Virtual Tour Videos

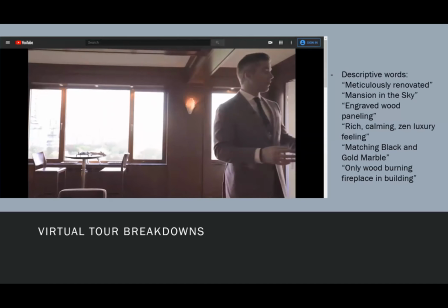1979s You also have black and gold marble across the entire countertops for the bar,
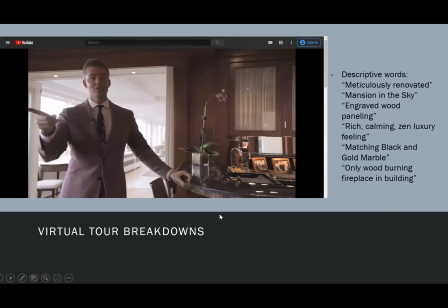1984s and you have a black and gold marble mantle in the only wood-burning fireplace in the entire building.
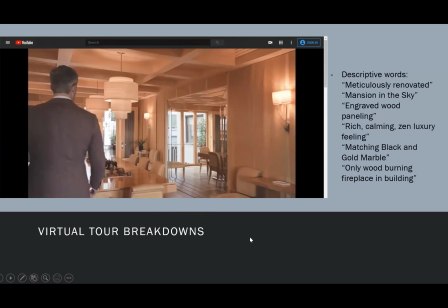1992s
So again, he's doing a really good job adding descriptive words, right? So, the things that you wouldn't know about the apartment in general, like that it was meticulously renovated, trying to get you to feel like you're in the space, it's a mansion in the sky,
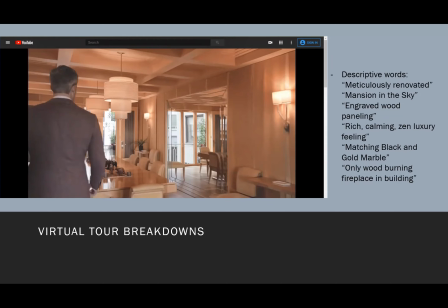2010s
it's a rich, calming, Zen luxury feeling, engraved wood paneling, and then features that you wouldn't know, unless somebody like a realtor was there telling you it's the only wood burning fireplace in the building.
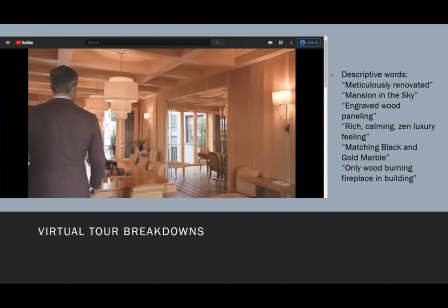2026s
Nobody would know that just looking at a photo or looking at a video. So those little details I think are really, really important to try and add into the walkthrough, because it adds that bonus material that you can't just get anywhere else.
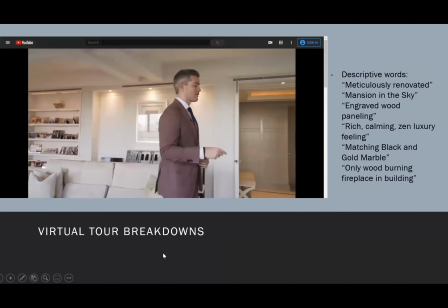2039s Now we'll go into the library.
Okay.
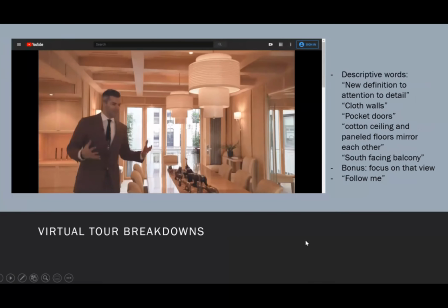2044s The separate dining room kind of gives new definition to attention to detail.
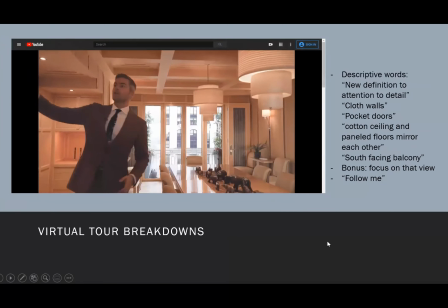2049s For one, you have these beautiful cloth walls all the way throughout.
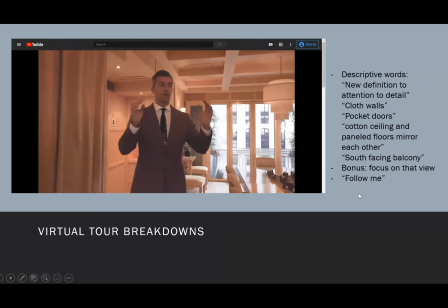2054s You've got pocket doors that completely close it off from the library and from the kitchen area over here.
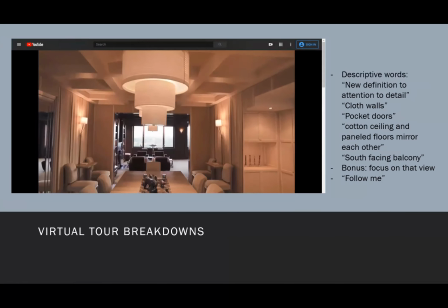2060s And then if you notice, you've got these really, really cool ceilings. And then you've got these paneled wood floors.
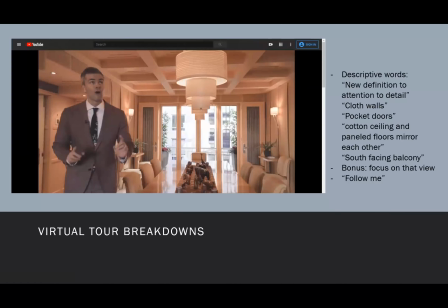2066s The paneled wood floors and the coffered ceilings match identically.
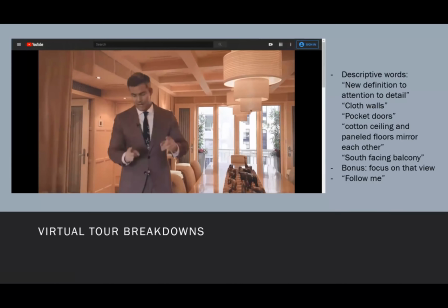2070s That rectangle is perfect to that rectangle. This square is perfect to that square.
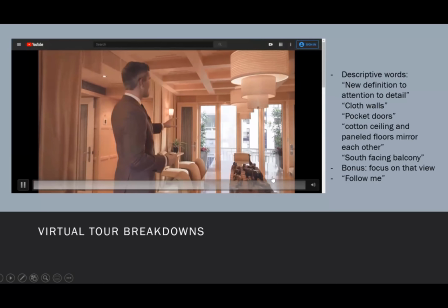2075s It's completely crazy. And then off the back end here of this 23-foot long room, you have a little balcony,
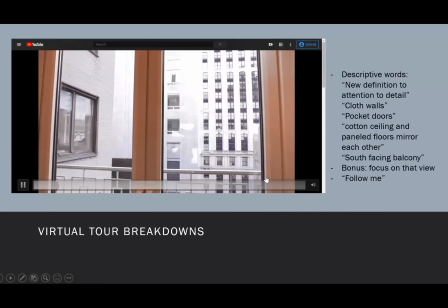2081s nice planting terrace looking south and getting all of that natural light.
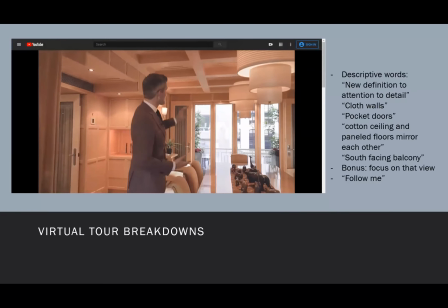2086s So you can sit here, look out over the city, and then look back at Central Park.
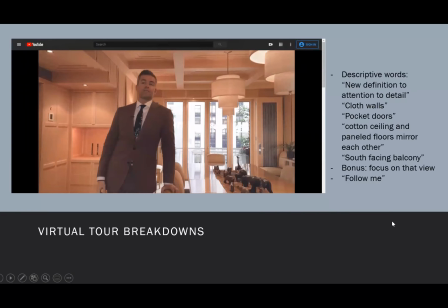2090s I mean, that view is just, I could just stay here for a while, but I can't.
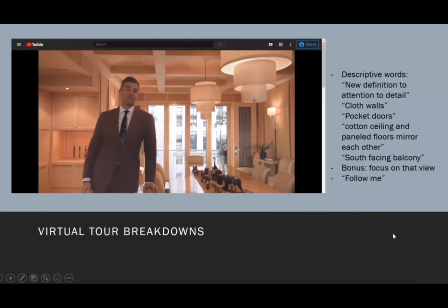2097s I got to keep showing you this apartment. So follow me to the kitchen.
Okay, so again, description, you know, things you wouldn't know by just looking at the space. There's pocket doors, you know, the ceiling matches the floor.
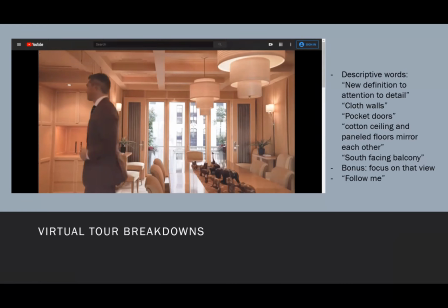2113s
You wouldn't necessarily know that that balcony is a south-facing balcony. So like little details like that really help paint a picture in the viewer of what's going on. And again, it's his bonus, his main thesis, right, is that view. So what does he do?
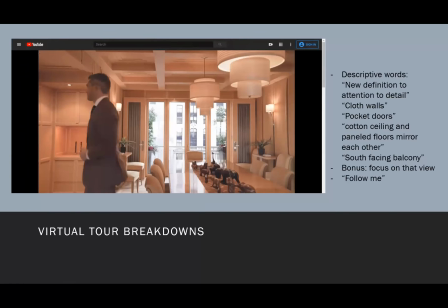2130s
He pauses on that view and is like, oh, I could stare at that forever. And then great transition, you know, follow me, let's go into the kitchen.
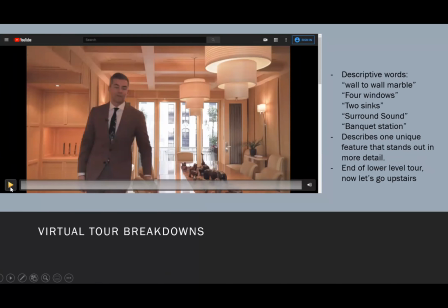2140s
It really makes you feel like, you know, you're with that person. And I feel like the more personal you can make them, the better.
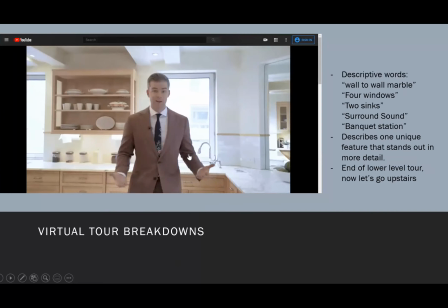2147s Follow me to the kitchen. The eat-in kitchen is huge, with 4 separate windows, 2 sinks, wall-to-wall marble,
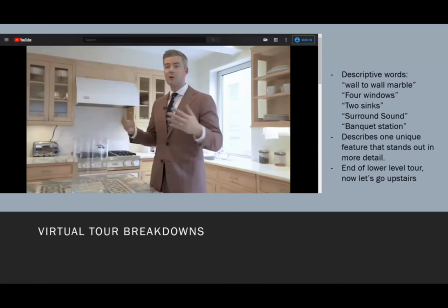2155s a separate banquette area so you can actually sit here and have breakfast without having to go to the dining room. You've got surround sound speakers so you can listen to whatever you want to listen to
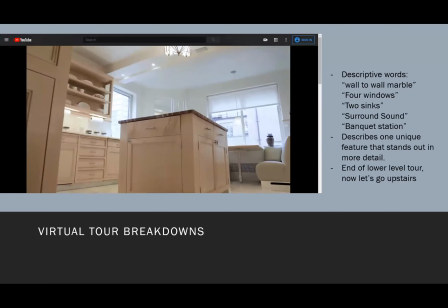2164s while you're sitting here and making your banana strawberry smoothie. You've got high-end Viking Sub-Zero appliances.
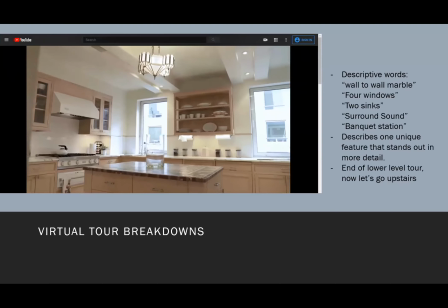2169s And then again, like this attention to detail. We just talked about the dining room and how the ceilings match the floor.
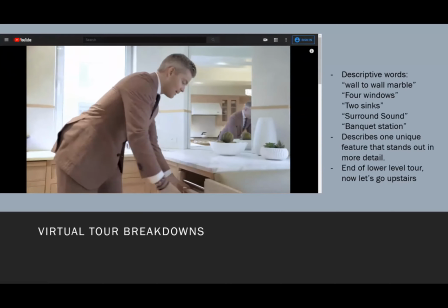2175s If you're catering and you're having a party, you've got this little tray that, again,
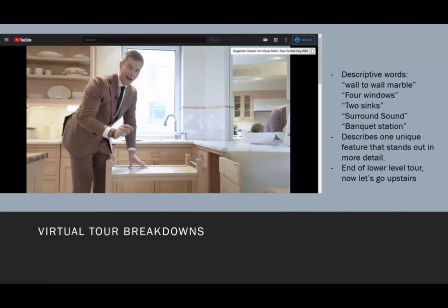2181s perfectly, each level matches the ceiling, which matches the floor.
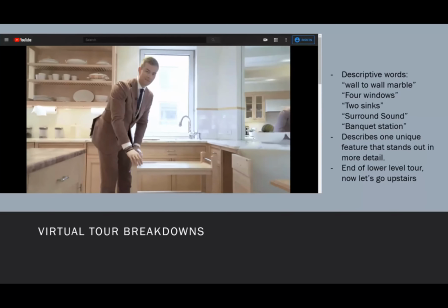2185s So if you're bringing in some appetizers or some drinks, all the details completely match.
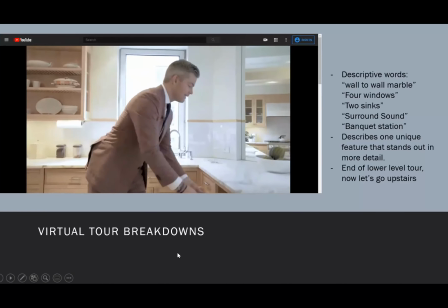2191s It's that small little attention to detail that honestly makes this apartment so incredible for me.
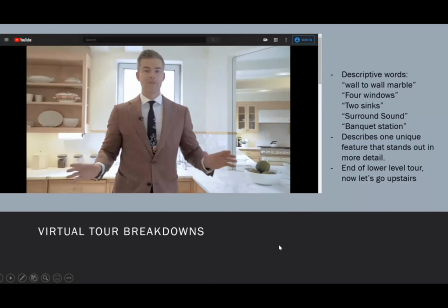2196s So that's the majority of the lower level. Now let's go upstairs and see the bedroom.
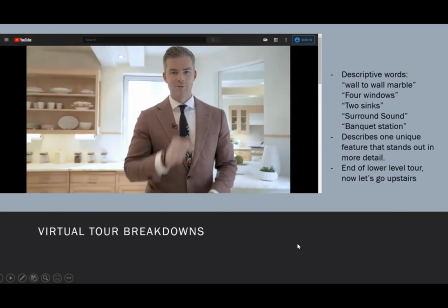2202s
Okay, so a little bit repetitive as well, but again, keep an eye on those descriptive words. And again, things that you wouldn't necessarily know just looking at the room. You wouldn't know that it has surround sound in there, that it's got 2 sinks.
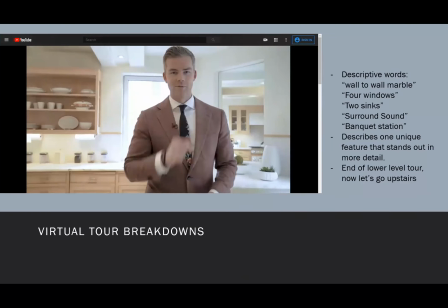2216s
And of course, he paints a picture of trying to get you to picture yourself in that space. So in the morning you wake up and you have your, you know, banana strawberry smoothie. You don't have to go to the dining room.